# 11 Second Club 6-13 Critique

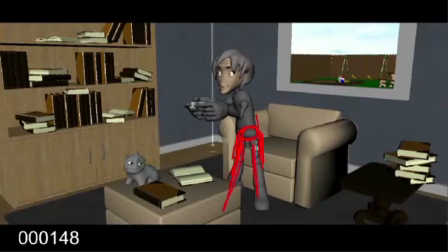(4:04)
You know, those legs are straightening out, and I'm exaggerating a little bit, but see the contrast there? It's just too big for a 1 frame transition. It comes off as a pop. You need at least
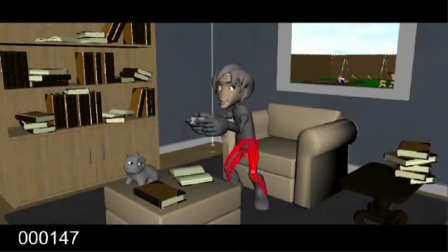(4:24)
probably 2 more frames in there of ease in and ease out and ease in. So really you want to put 3 frames between it. So by 48, what you would have, sorry, trying to,
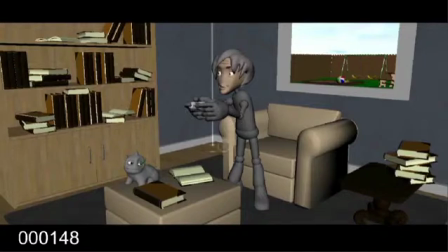(4:46)
so by 48, if you had the previous
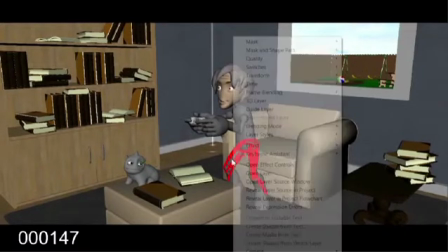(4:54)
scene, so let me go back to that one, 48, Stop it.
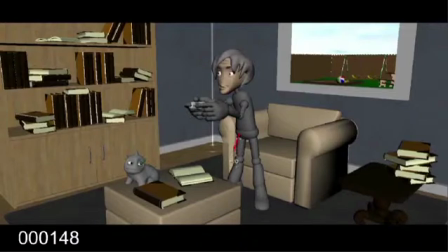(5:00)
Sorry, pen's acting up. You would still be kind of bent, and the body would still be a little lower. So see what I'm saying? It's still a little bent,
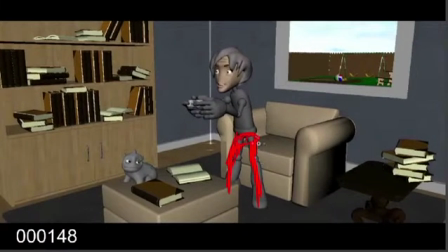(5:22)
because here's your hips
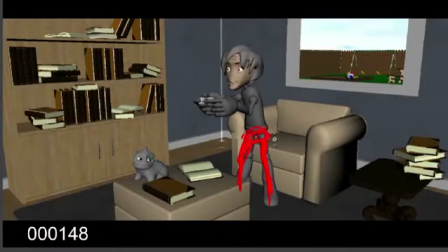(5:27)
right here. Okay, let me change that. Here's your hips. You know, the red's your legs.
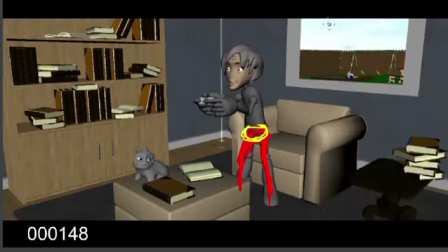(5:45)
Come on. Sorry. Boom. Not only that, but like your hips don't seem to travel anywhere except directly up.
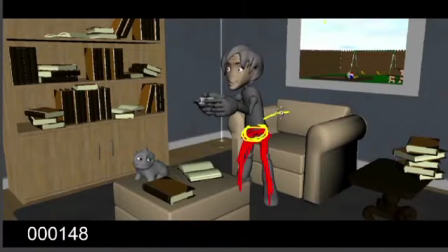(6:02)
So what you would want to do is push his hips all the way that way, so that maybe they're up over here, you know, on the back side, just to give it a little bit of contrast.
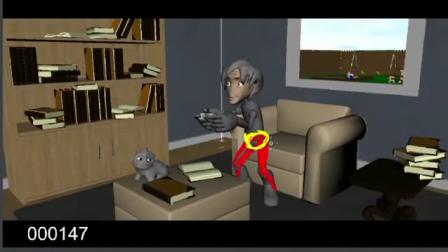(6:15)
Sorry, I know that keeps popping up, because right now he's just kind of going straight up, and that's not real appealing. So just by pushing him back a little bit more, and by the time you hit 49,
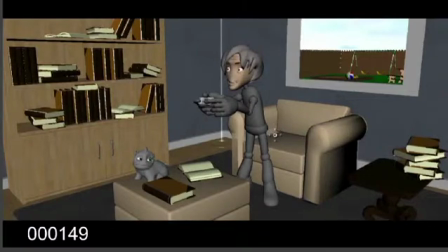so let's see, you want 1, 2, 3, 4. So by the time you hit 49, you're fine to be at full extension, but again, kind of back more.
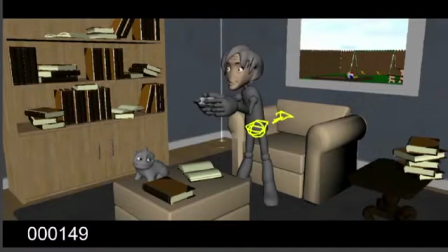(6:49)
And then his legs, go ahead and have them, you know, yeah, be straight, but give them a little. See how this one's bowing in like that? You don't want that. That's not good.
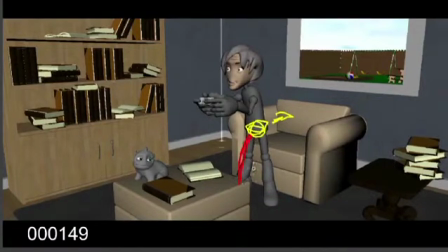(7:07)
You want it bowing out, so it's like his knee turns in, you know. So you either need to push this idea of his knee being turned in to be something more like this,
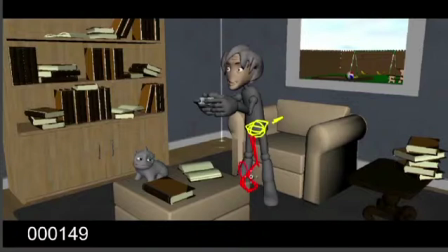(7:24)
with his toes kind of right here. Here's his heel, and it's really pushed up, and then this leg's kind of coming in and doing a similar thing.
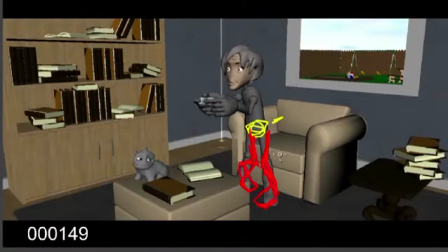(7:41)
See what I'm saying? And like you're really contorting his body. So that maybe this arm's out here, and then this arm's down here, and he's kind of
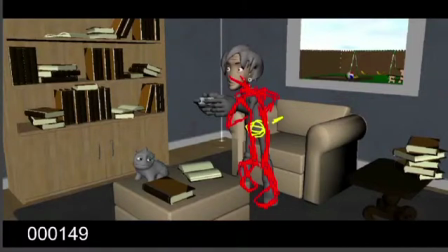(8:01)
leaning this way. I know it's not the most super clean thing, but you see what I'm saying?
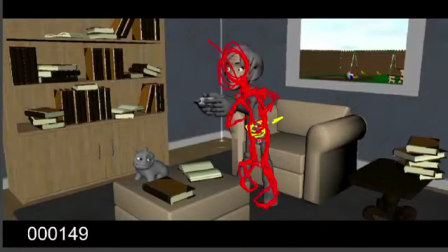(8:14)
So your line of action, here, let me get a different color. Your line of action would be something more like this through the pose versus
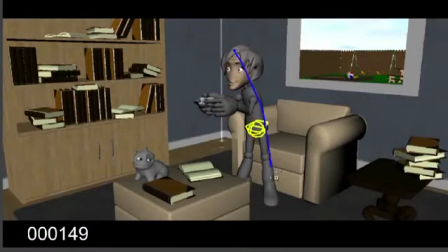(8:32)
what you have right now, which is this with this. I mean, it works. Don't get me wrong, it works, but it's not supporting the physical weight of this character.
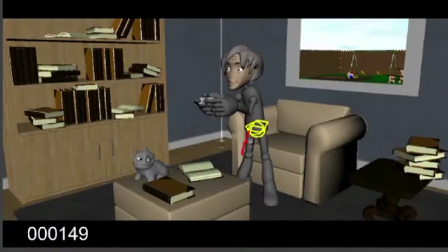(8:49)
So my suggestion would be to put a little bend back in this guy's leg and keep this kind of bend that you've got going in this guy's leg.
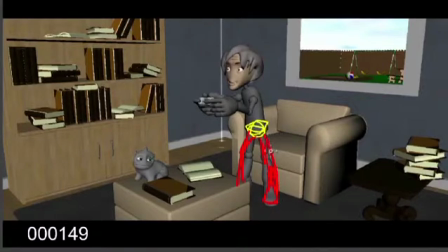(9:04)
And I know he's raising up and he's all excited, but keep that going, because you have this nice silhouette right here, which could actually be pushed further. You could push it off of his leg so that he's really leaning
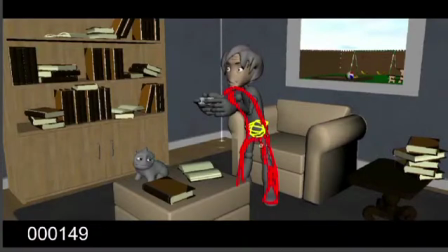(9:24)
in here, right? And then maybe this leg,
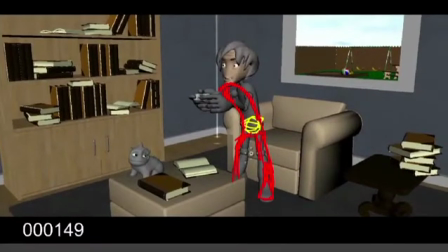(9:31)
maybe this leg comes out a little more here and down, so that you're creating a
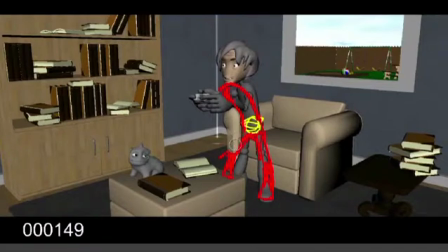(9:53)
triangle You know what I mean? So you're creating the space.
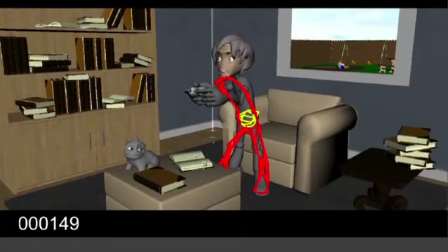(10:10)
Sorry, keep hitting the wrong button. And that would pull his head over, and I would pull it down to really exaggerate the fact that he's like really getting into this thing. He just really wants to win at this. He's so excited.
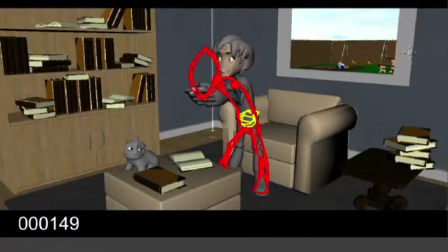(10:29)
And then what I would do is for his arms, let me get a different color for his arms.
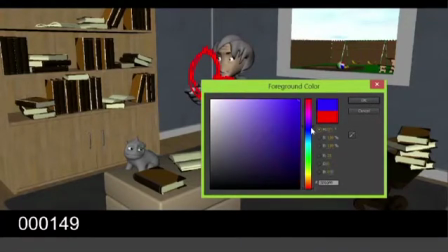(10:36)
For his arms, I would go ahead and
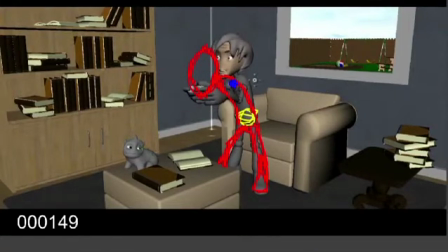(10:43)
you know, because that's roughly where the shoulder is on this guy. Pull it back more so that this hand has a better silhouette.
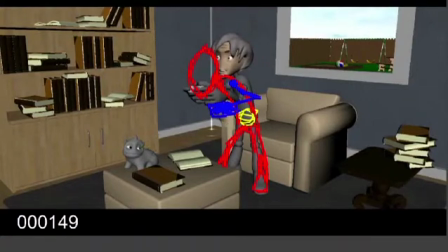(10:56)
Right? He's got a better silhouette on this hand. And then, come on.
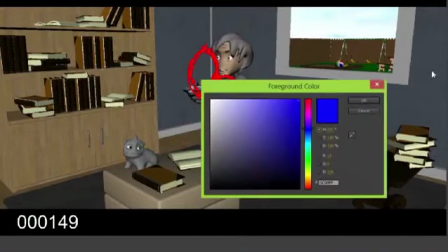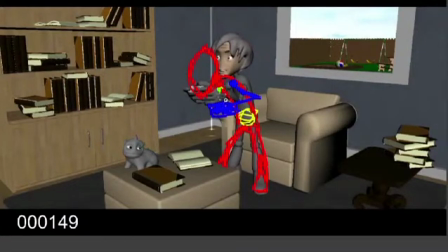(11:12)
The other hand, which is kind of back over in here, I would honestly have it maybe come. You could do this two ways. You could continue the line of action down this way and out, and you hide it behind the gamepad.
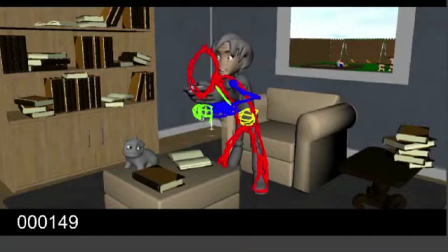(11:31)
So if this right here is your gamepad, here's his hand right here, right? You're just hiding the other arm's path of action silhouette behind it, right?
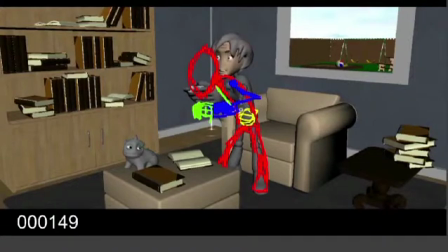(11:48)
Along with this blue one. So you could do something like that, or you could bring his elbow out. So again, here's our gamepad. Here's his hand.
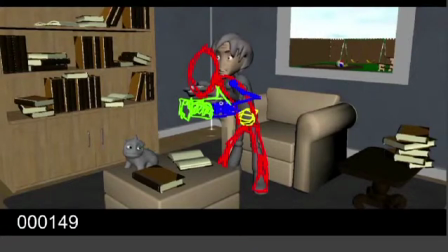(12:06)
And it comes out more right here. You know, so that you're creating that space.